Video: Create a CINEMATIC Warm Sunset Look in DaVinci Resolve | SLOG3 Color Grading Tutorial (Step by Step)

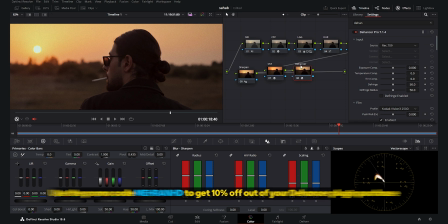8:15 If you did not watch my before videos, you can get this plugin with 10% off with my coupon code MehranH. This is an amazing workflow. It would dramatically change your color grading process, and it would give so much cinematic vibe to your videos.
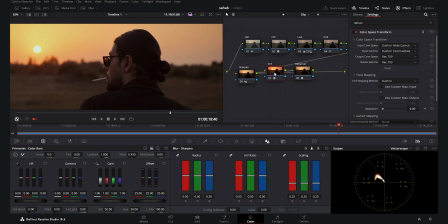8:29 And for the setup, I will use the input as the Rec 709 because here in the CSC node, we have the output color space and output gamma to Rec 709. So here for the input, I will use the Rec 709. And here we have lots of film looks, and I want to use the Cine Estil 800T for this look.
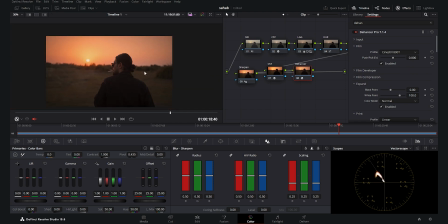8:48 It gives such a warm filmic look to this scene. And then I will go to the film developer, I will enable it, and I want to use the contrast boost to around 12. It gives such a beautiful contrast to the image. And we go to the film compression, I want to enable it.
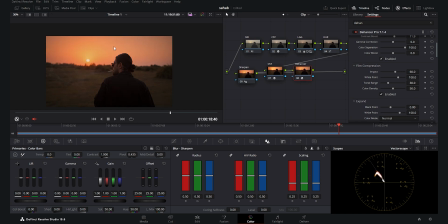9:05 As you see, it just compresses the highlights, and it helps the scene to become much more cinematic, like a film look. And after that, we go to the expand. I want to expand the blacks to around 65.
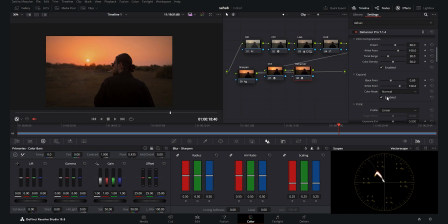9:19 It gives us such a good contrast. If I enable and disable this, it gives a good contrast to my black areas. And after that, I go to the print. I want to use the tonal contrast. It adds a beautiful contrast to the midtones. I will put it around 3.2. I think it's a beautiful contrast in the midtones.
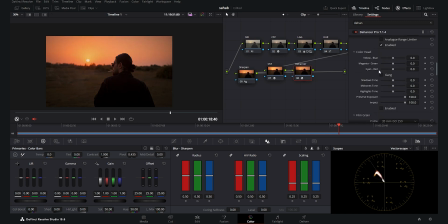9:37 And then here we get to the most exciting part, which is the color head. I enable the color head, and then I want to add some yellow to my footage, and as you see, it becomes much more warmer. We have such a beautiful color in the overall picture, around -15, and then I want to add a little bit of magenta,
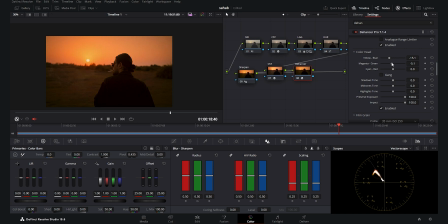9:56 so I will decrease this to left, so we go to get to magenta, and I think around -6 is good. And then I will want to add a little bit of cyan because it became so red. So here, as you see, I put the cyan to around -4.
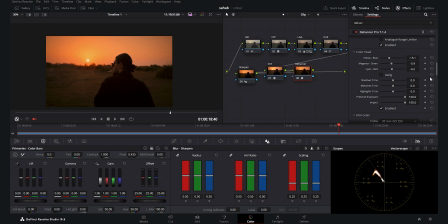10:14 I think it's good, and we have a beautiful image here. It just turned out much more warm and more cinematic. And here again, for the shadow tones, I want to increase this so we have a much more of those warmish tones in the shadows,
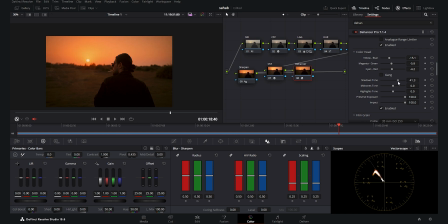10:29 as you see in the grass, and it becomes much more unique and uniform. And for the midtones, again, I want to increase this. As you see, if I increase it, we have much more warmish and yellowish in the sky, and if I decrease it, it adds a blue to the sky.
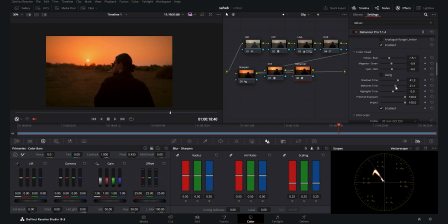10:46 So I want to increase this. As you see, we add yellow tones to the sky to around, I think, 32 is good. And we have the highlights again. It turns the highest points of the tones. So if I decrease this, as you see, around the sun, we get bluish tones.
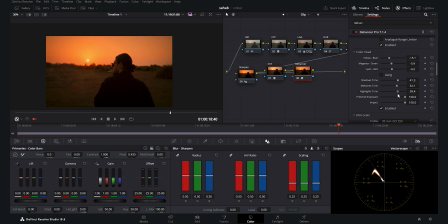11:04 And if I increase it to around, I think, 40 is good, we get a good color around the sun. We have a yellow color, which makes the image much more uniform. Now I want to go to my film grain, and I think around 20 is good for my film grain.
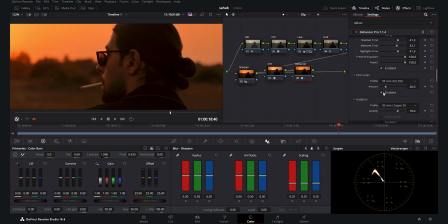11:20 I just want it to be subtle. As you see, it has a beautiful film grain to the picture.
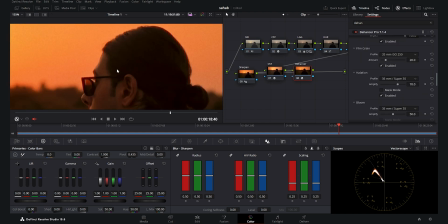11:25 And here for the halation, it's a really nice effect which we had on the film stocks on the contrasty areas around the picture. As you see here, we have a red halation. And after that, I want to enable the bloom again.
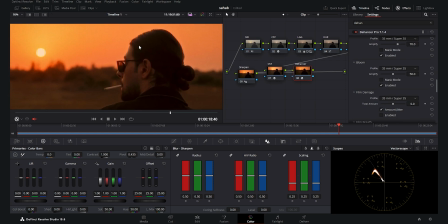11:37 It adds a really nice bloomy effect around the subject. And then I want to use the film damage. This is a really nice effect and adds damage, so it looks like a film. I want to increase it to around 20, and as you see, if I play it, you will see the film damage effect.
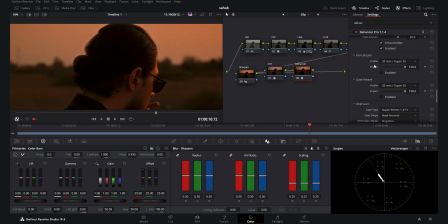11:55 It is really nice. And then we have the film breeze gate weave. I'm not going to use these options for this video, and I am pleased with the result I have achieved here.
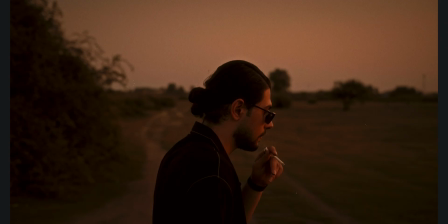12:05 As you see, if I enable and disable this, you will see that how much far we came with this color grading, and it became such a warm sunset look. And the vibe of this image is something so much classic, and I really like this vibe.
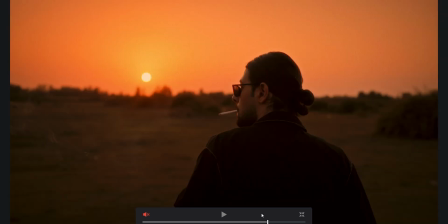12:19 If I show you the before and after, you see that.